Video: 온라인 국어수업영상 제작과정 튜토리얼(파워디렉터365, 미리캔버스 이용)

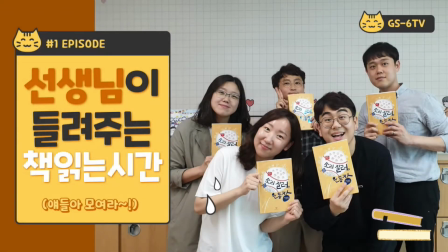안녕하세요. 독서교육 수업영상 제작과정을 안내드릴 강서초등학교 교사 이민우입니다.
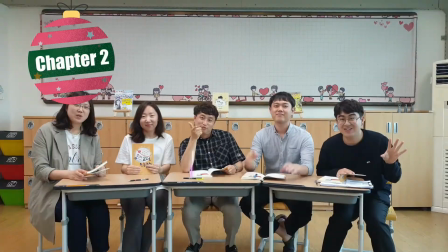본 수업용 콘텐츠는 초등학교 6학년 국어독서단원을 재구성하여 제작하였습니다.
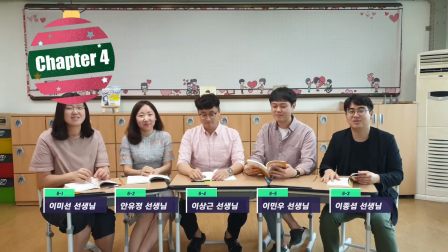온라인 등교식이 학생들과 소통가능하고 유의미한 독서수업을 운영하기 위해 고민한 결과
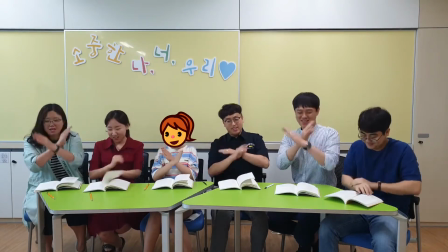동학년 선생님들과 함께 도서를 선정하고 학생들에게 직접 책을 읽어주는 컨텐츠를 기획하게 되었습니다.
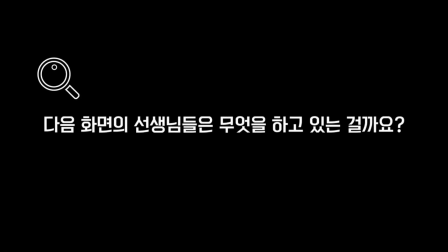본격적으로 책 읽어주기에 들어가기 전 쿠키 영상을 제작하여 학생의 흥미와 관심을 높이는 작업을 진행하였습니다.
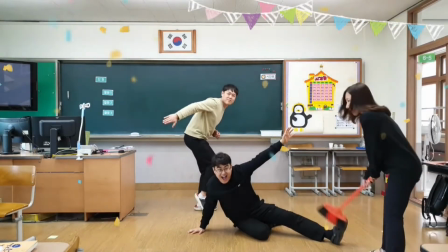학생들에게 읽어줄 책의 제목을 선생님들이 몸동작으로 표현한 뒤
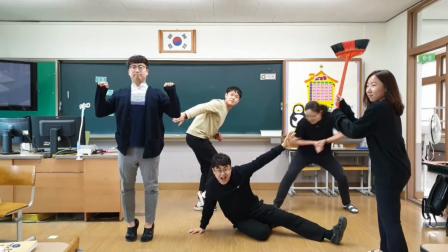책의 제목과 줄거리를 상상하여 작성해보고 제출하게 하였습니다.
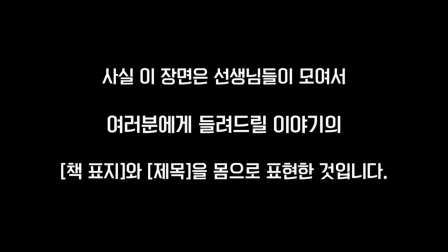선생님들이 직접 몸동작을 통해 퀴즈를 내니 단순히 책의 내용을 바로 알려주는 것보다 아이들이
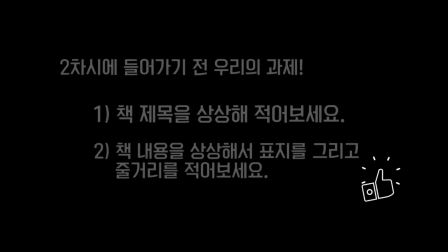훨씬 더 흥미를 가지고 적극적으로 과제에 참여하는 모습을 볼 수 있었습니다 책
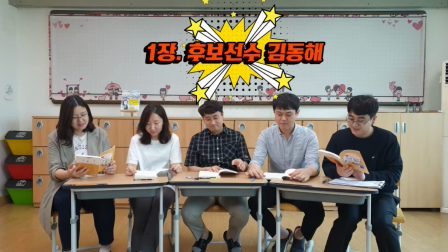읽어주기 활동 시에는 가독성을 높이기 위해 화면 상단에 텍스트를 함께 제시하였고
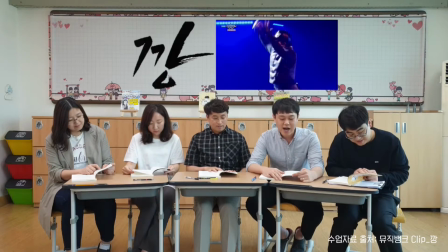콘텐츠의 중간중간 학생의 흥미를 높이기 위해 책의 내용과 관련 있는 그림이나 사진,
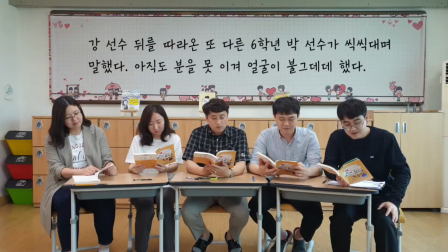영상 등을 효과적으로 배치하였습니다
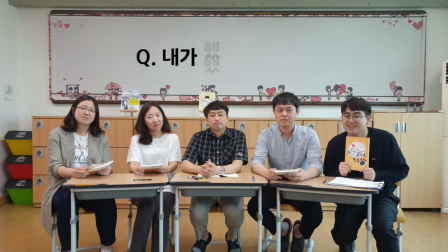콘텐츠 말미에는 해당 차시에서 소개된 책 내용과 학생들의 경험을
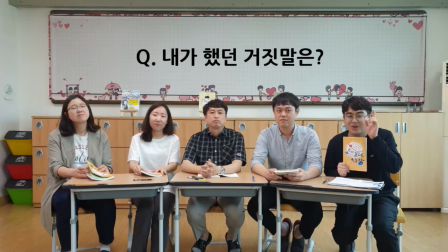연관짓는 질문을 온라인 과제로 제시하였습니다 질문에 대한 학생들이 대답은
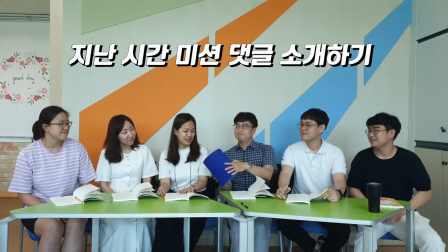패들리시나 배움 노트 등을 통해 수직한 뒤 다음 회차의 콘텐츠에서 몇 개씩
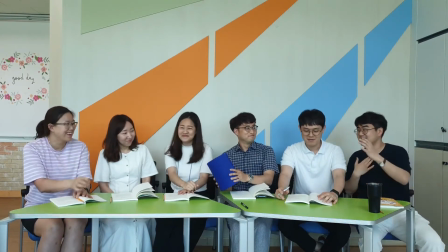소개해 주는 시간을 마련하였습니다 이를 통해 학생의 과제 참여도 및 집중도를 높였습니다